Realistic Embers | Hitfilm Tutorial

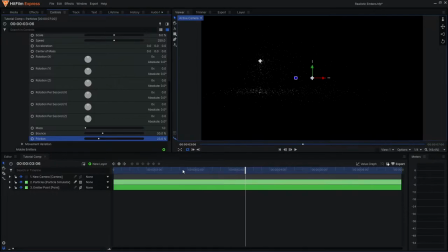I'm just going to decrease both of these values so that the particles have less bounce and more slide, and you can even further adjust this in the movement Variation tab. Now I have my particles behavior set in a format that I prefer, but next we're going to focus on the appearance of the particles.
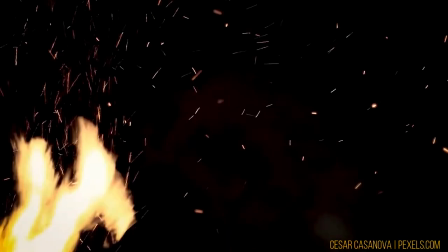If we look at reference images of sparks and embers, we can see that the core of each particle is usually white art or might have a slight washed out tint,
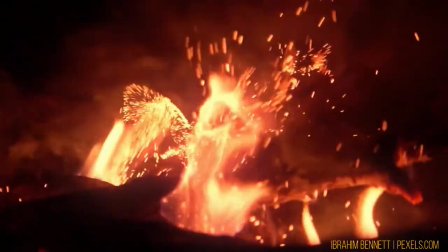but it is the surrounding glow that creates the color. So at the start, I will open the quick effects menu and search for glow.
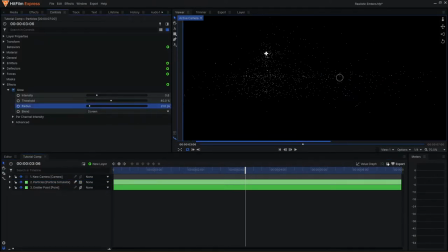In the settings, I can set the radius right now until that we get this very tight glow on the particles and increase the intensity to make them more vibrant. For the color, I can come to the color channels here and I will set the blue slider down to zero and the red slider up to two.
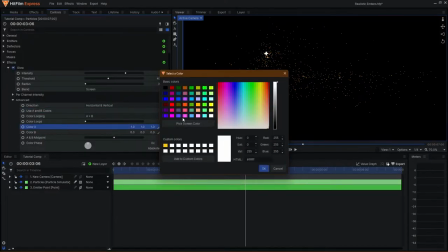This will introduce a warm orange hue to the glow. You can also come down to the A and B colors to add your own color palette to the glow, but I will leave that for another time.
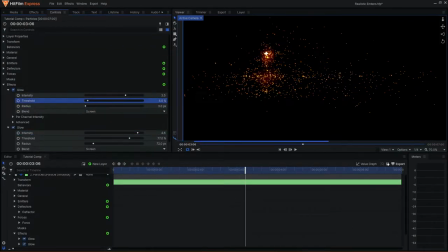Next, I will duplicate the glow effects twice and adjust the settings for each one, creating a natural fall off for the glow.
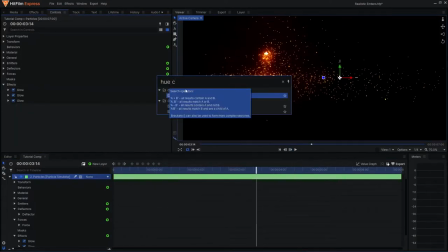If you would like to adjust the color in future, you can always use a colorize effect on top.
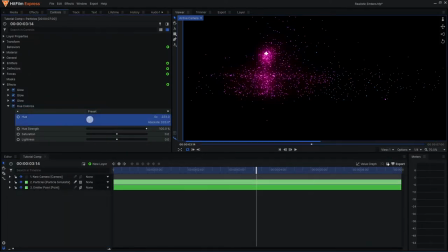Here you can adjust the color and its strength to your liking without having to deeply go back and forth through your glow effects.
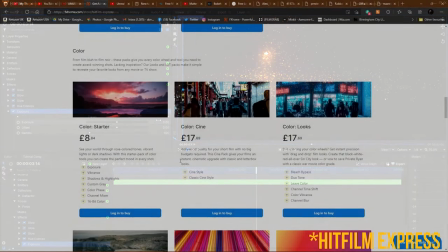One final thing I'd like to add is an exposure effect. If you are using HitFilm, you can get this effect from the colour starter pack in the add-on store.
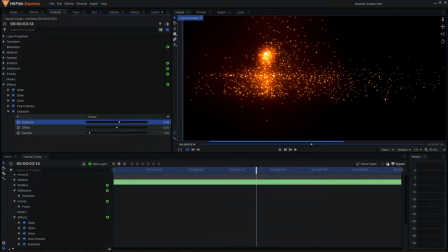Now the reason why I like to use this effect is because you can adjust the vibrance and exposure of the particles in a very accurate way. For example, if I increase the offset to 9, we can see the core of the particles become more white in colour.
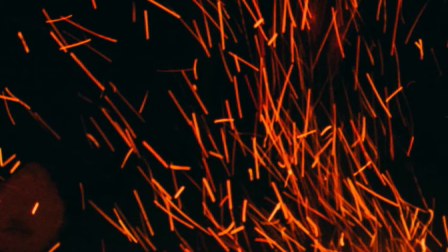Finally, I want my embers to have a streak-like appearance, which is achieved with motion blur.
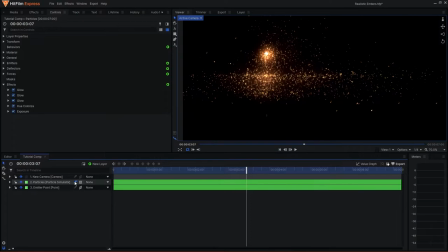If I touch up the motion blur button, we can see the particles have now become updated and have motion blur on them.
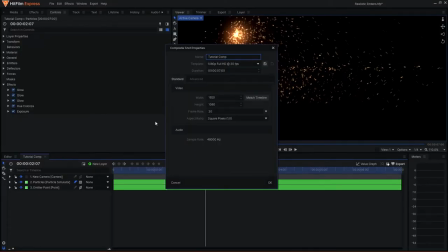I want the streaks to be longer however so in order to do so I can come to the project settings and come to the advanced tab and at the bottom we have the project's motion blur settings. I can simply increase the shutter option to a higher value and we'll see that the streaks are now longer when you hit ok.
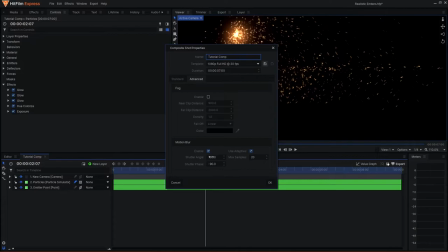Now this may become an issue if you have other elements in the composition that are using the motion blur as well it can look very often overwhelming in the viewer.
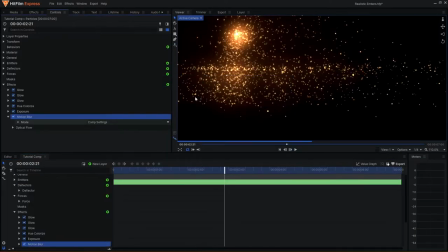In this particular scenario you can always add the motion blur effect to the particles and adjust the settings there without having to alter the rest of the elements in your comp. Just be mindful that this can slow down your performance when you have motion blur on so always adjust your settings or leave it off until you're ready to render.
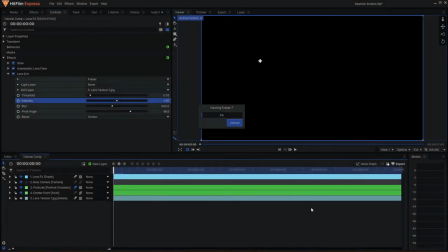Finally to run this off, there are additional effects that you can apply to make it more felt or real.
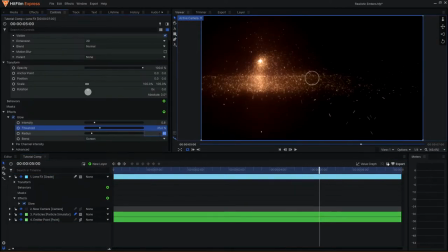Similar to the lightning tutorial, you can add a subtle glow over everything to give it a subtle bloom.
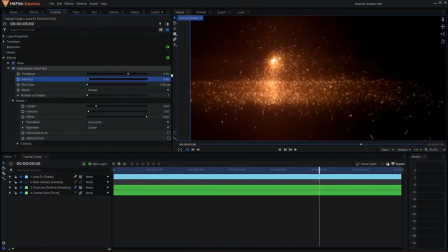You can also add certain other effects such as anamorphic flares as well as lens dirt to make the composition a lot more realistic.
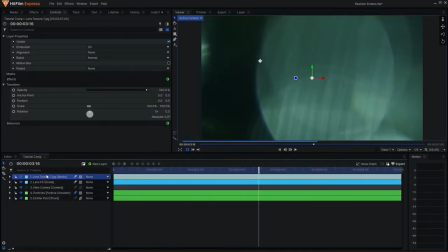For lens dirt textures, you can easily look online for them, however I would recommend ActionVFX's free stock library where you can find a free pack of those.
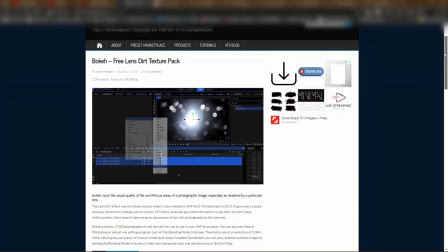Other sources are Javert Valbar's InSkateDigital website for a free pack there.
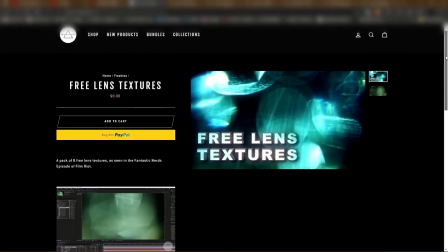Film Riot also has a free library of these optical textures on TryonDigital that you can also try out.
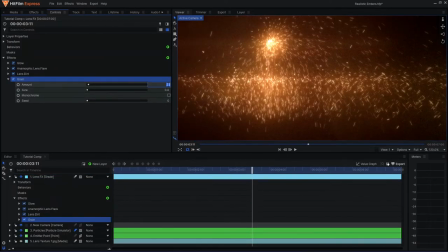Another key element is noise and grain. They are very effective for blending your effects with your footage, so always try to match the grain of your elements to the footage instead of just applying it to the whole comp.
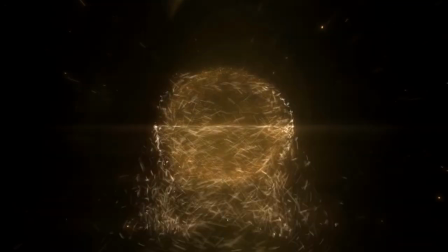There are also additional techniques that you can use such as chromatic aberrations or lens warping to
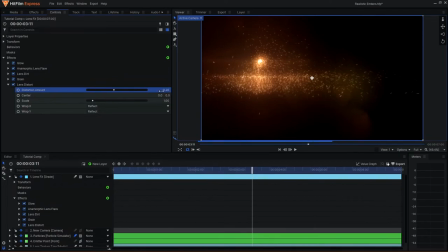make your elements tie with your footage better but once again it is very dependent on your individual shots.
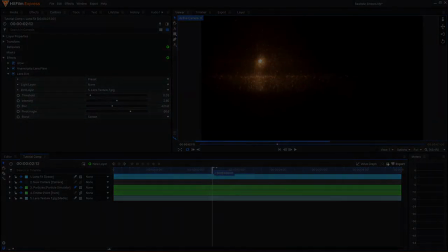Try not to go overboard and keep everything subtle and neat. And I believe that is all I have for you today on Frating Realistic Embers.
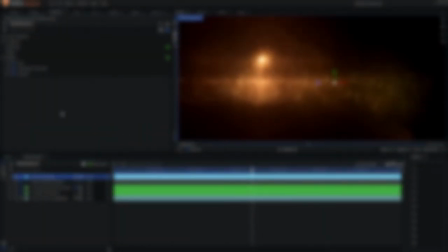You can find all the links to the various sites and resources in the notes below.
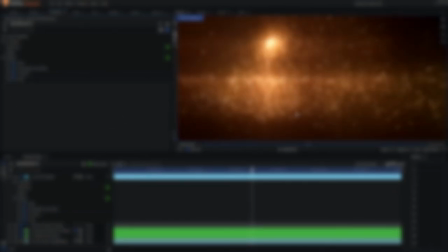If you are new to the channel always consider subscribing and turning on the bell so that you are always up to date with new content on the channel.
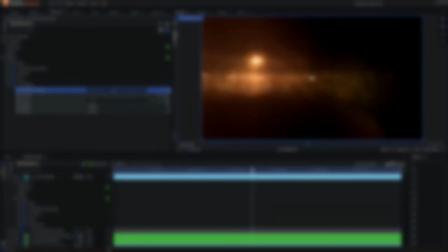Thank you so much for watching and I'll see you all within the next video.